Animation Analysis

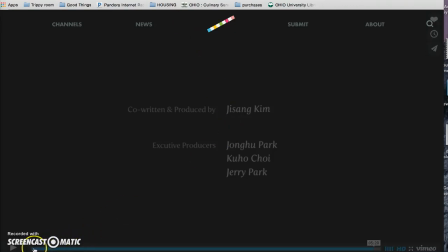0:00 Hello, it's Clayton Rebar here, and I am going to analyze a short film for you today called Johnny Express. Now, this is about the sixth or seventh time I've done this because I keep having a problem with saving it.
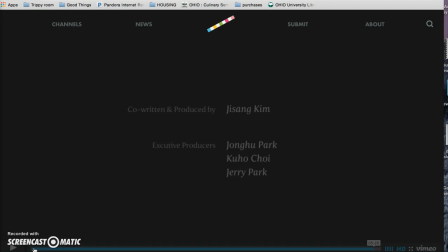0:17 Hopefully, this time it works. If I sound a little distressed or upset during this analysis, please forgive me. Alright,
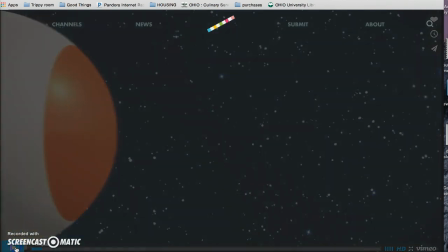0:33 so the first thing we start off with is the small stars. You see the small stars? They're small stars. Um, that's kind of important because this whole video, this whole movie, is a bit of a conflict about the small and the big.
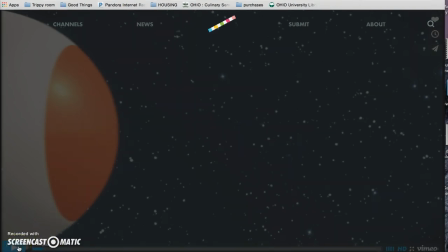0:50 You see this large spaceship coming onto the scene. Yeah.
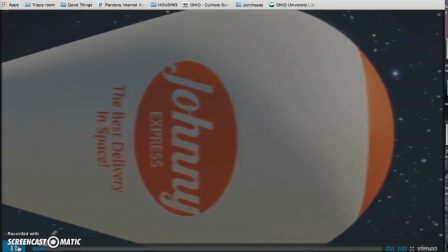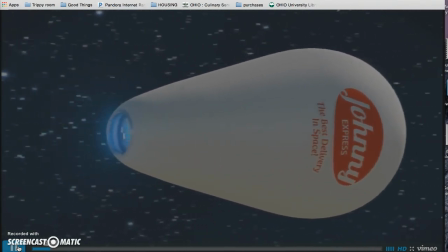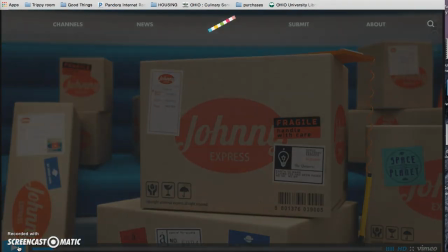1:06 So yes, notice a large spaceship, notice the small stars. Notice also the spaceship isn't imposing exactly when it comes onto the screen. I mean, in terms of size, it is, but the overall aesthetic of it isn't angular and it isn't aggressive.
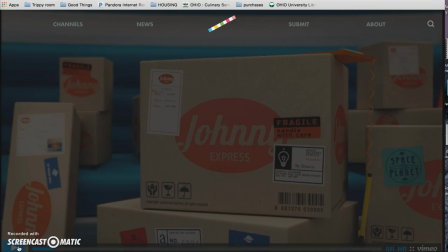1:22 It's round, it's curvilinear, it's very, I don't know, whimsical, free, um, light.
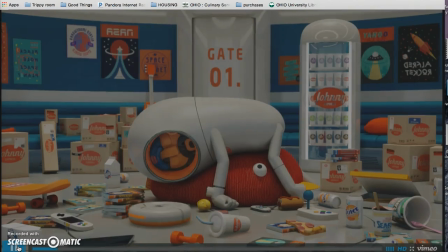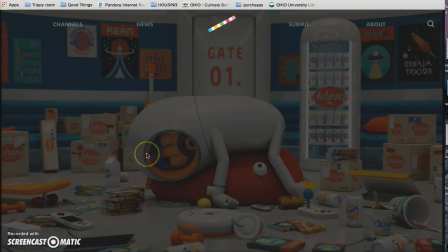1:37 Now, looking further into that curvilinear aspect of the spaceship, and then you see the comparison with the curvilinear aspect of the delivery man. His suit is round, his chair or beanbag is round, his room is round,
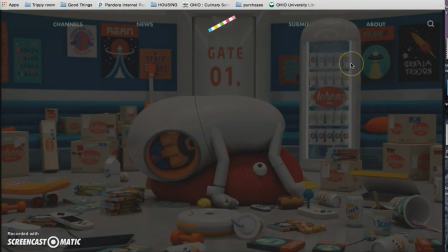1:54 his fridge is round, his room is also a mess. You can kind of get of a sense between the mess and the linear motif that this is a very light, um, or I guess carefree individual.
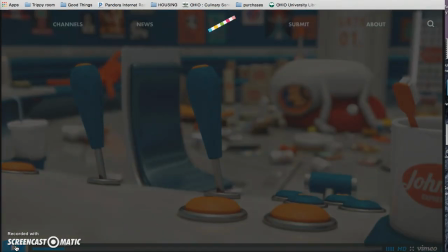2:14 Little thing to notice, I'm not sure how important it is. Maybe it's just a little little flair for the animators, but the movement of the Roomba and the movement of the joysticks, both automated, mirror each other.
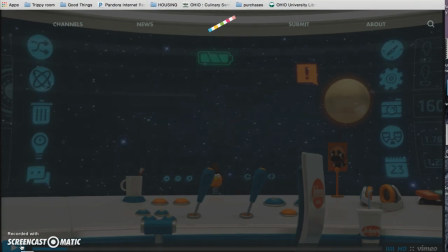2:32 And one thing I want to point out now, because I'm going to be shouting it out throughout the rest of the analysis, is the rule of thirds. Our attention is drawn, as we learned, to the imaginary lines.
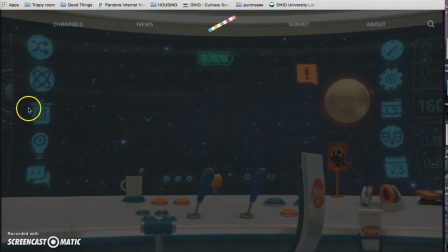2:48 If you were to draw two lines vertical and two lines horizontal, they would section off the screen into three pieces, or nine pieces, I guess, and three pieces vertically, three pieces horizontally. Our attention is drawn to the intersections of those lines.
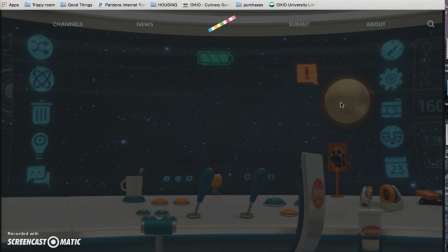3:05 This planet right now is almost on a rule of third line, and it will grow in size, capturing our attention even further.
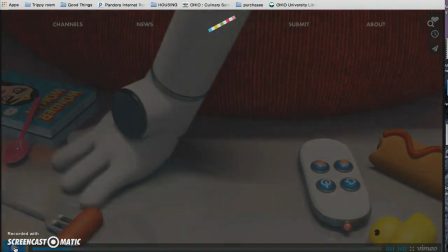3:20 Rule of thirds.
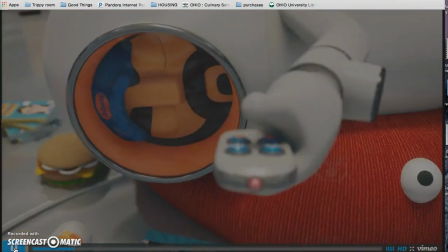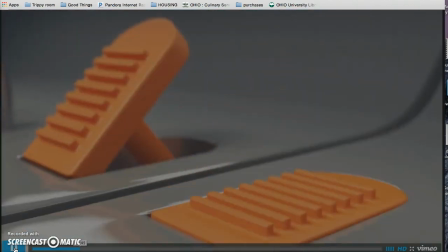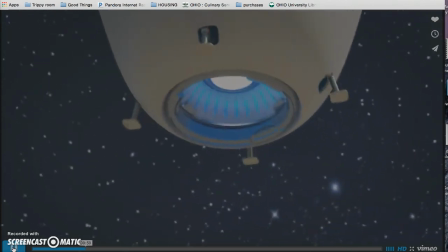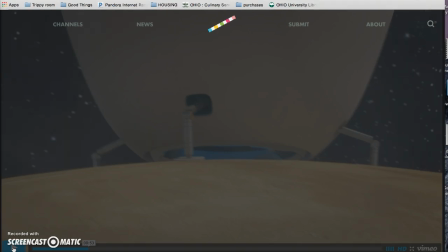3:37 Alright, a lot of complex movement right there, but you notice the only thing the spaceman had to do was hit a button. So it gives you a sense of while he may be the number one delivery man in the universe, so says his award, he has only clicked one button in order to get to this planet.
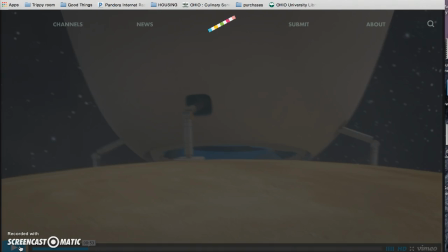3:56 Everything else is done by computer. I'm not sure exactly what that does narrative-wise. I think it might just give you a sense that this guy is a very oblivious individual.
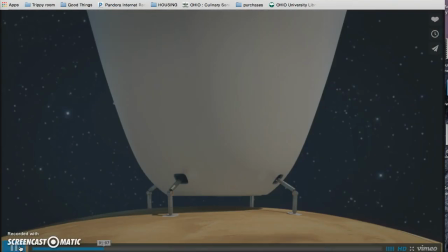4:22 Doesn't even move himself really. Rule of thirds.
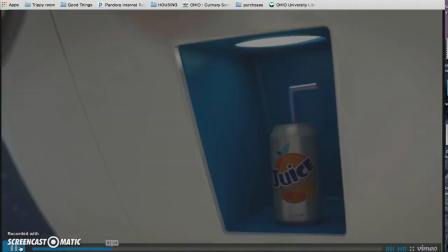4:31 And he moves over to the next rule of thirds. Juice.
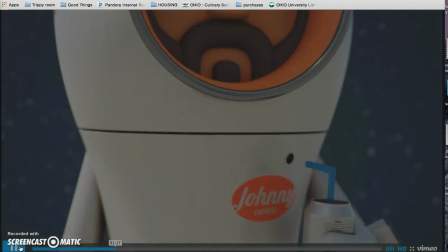4:35 Rule of thirds.
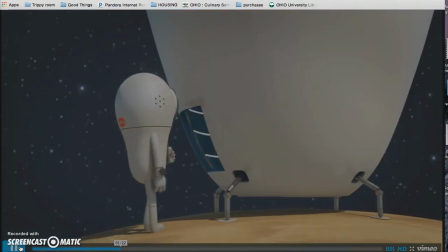4:41 Rule of thirds.
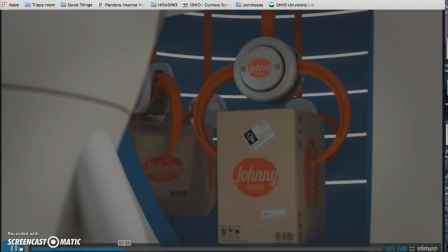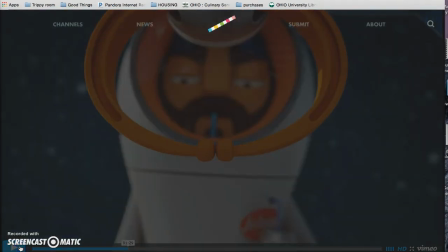4:48 So like I said before, a lot of the conflict in this short film is based on size. Uh, with the spaceship and the stars to set up the thing, this really draws the conflict to your attention,
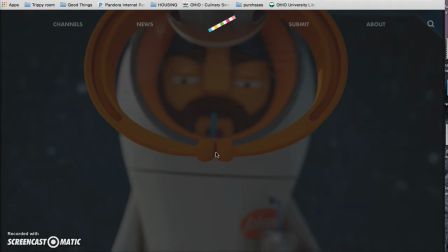5:02 you get this small package between these pincers, and there is a package in there, framed around his head, and that kind of shows you his attention being drawn via the virtual line and the straw into the small package, which is going to be his conflict, the smallness of everything.
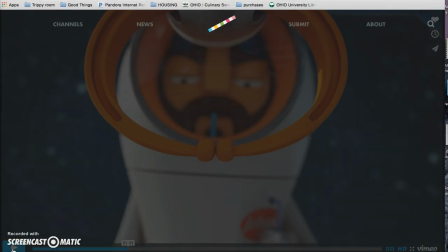5:22 And then I guess vice versa, you don't know this yet, but you'll find out soon enough, the small versus the big also. So it's him being big versus small, and then the people trying to get the package, or hopefully getting the package, is small versus big.
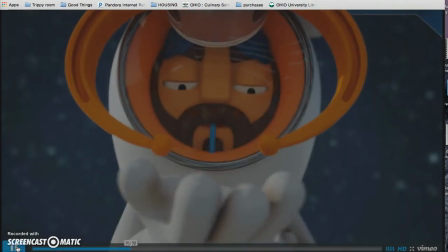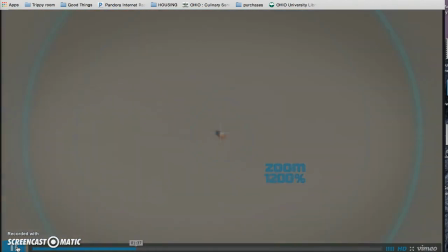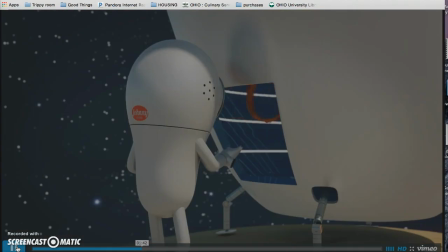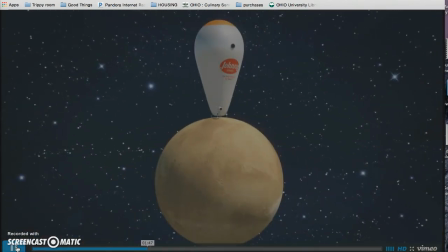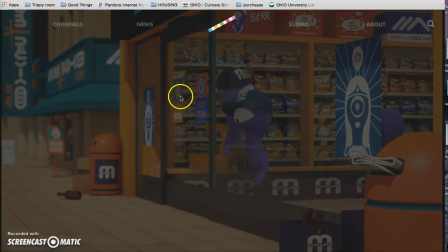5:58 So right here, pay attention to how there's this flat limited space of the Doritos and the Fritos and the storefront, allowing you to focus your attention on the little purple person. And also notice how the lines of everything else is pointing towards the background,
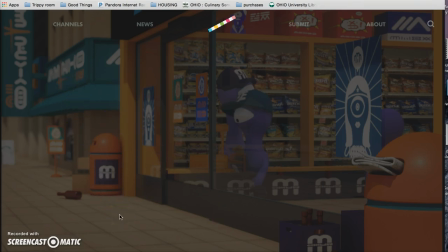6:17 the lines of the awning, the lines of the sidewalk, the lines of the newspaper, everything is pointing to the distance.
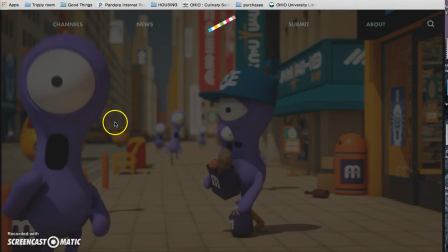6:30 Virtual lines of the cars and the traffic, virtual lines of the people. Also, the virtual line of his eye towards this eye will gain our attention, drawing us, this personal struggle, whatever his life is doing,
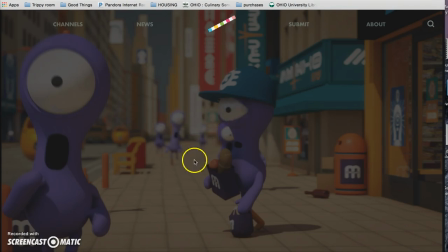6:49 is now involved with this struggle, and now he's going to take all of it and bring it back to the background because we don't know quite what's going on yet.
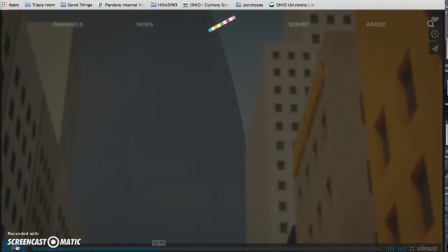7:02 Even now, we can't really tell what's going on. But with the plane crash, we get a sense, something big has approached the city and it's disrupting and causing chaos.
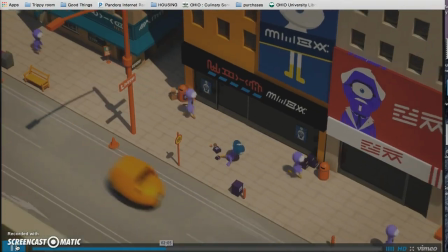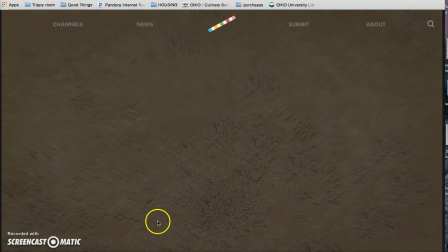7:24 So now through zooming out and finding or leaving the one linear direction of, into the background and having a grid, we get a sense of how big exactly that person is in relation to their environment,
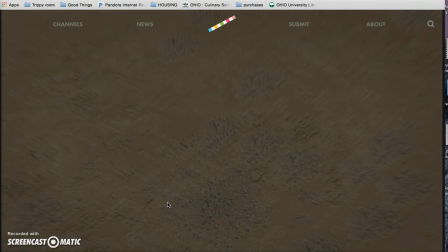7:41 and also we get a sense by the way their voice kind of gets drowned out. I think that's the Gestalt principle. I may be wrong. I'm just trying to quote things kind of to make it sound like I know what I'm talking about, because I know a little bit, but I don't know that much.
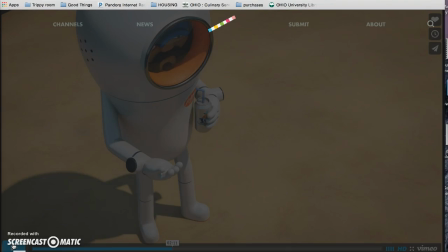7:57 So yes, we get the zooming out, we get the grid effect, we get a place or sense of place and relationship to the environment of the small person, and then we also get a sense of the relationship of the environment to the big person, which is the spaceman. Another thing to notice is the similarity in body composition, I guess.
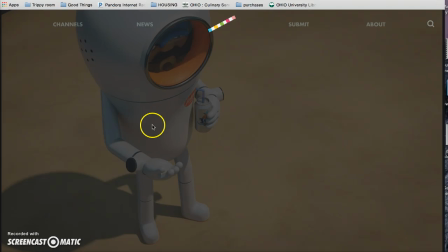8:17 They both have, very rounded bodies and also one big, eye or one big visual portal.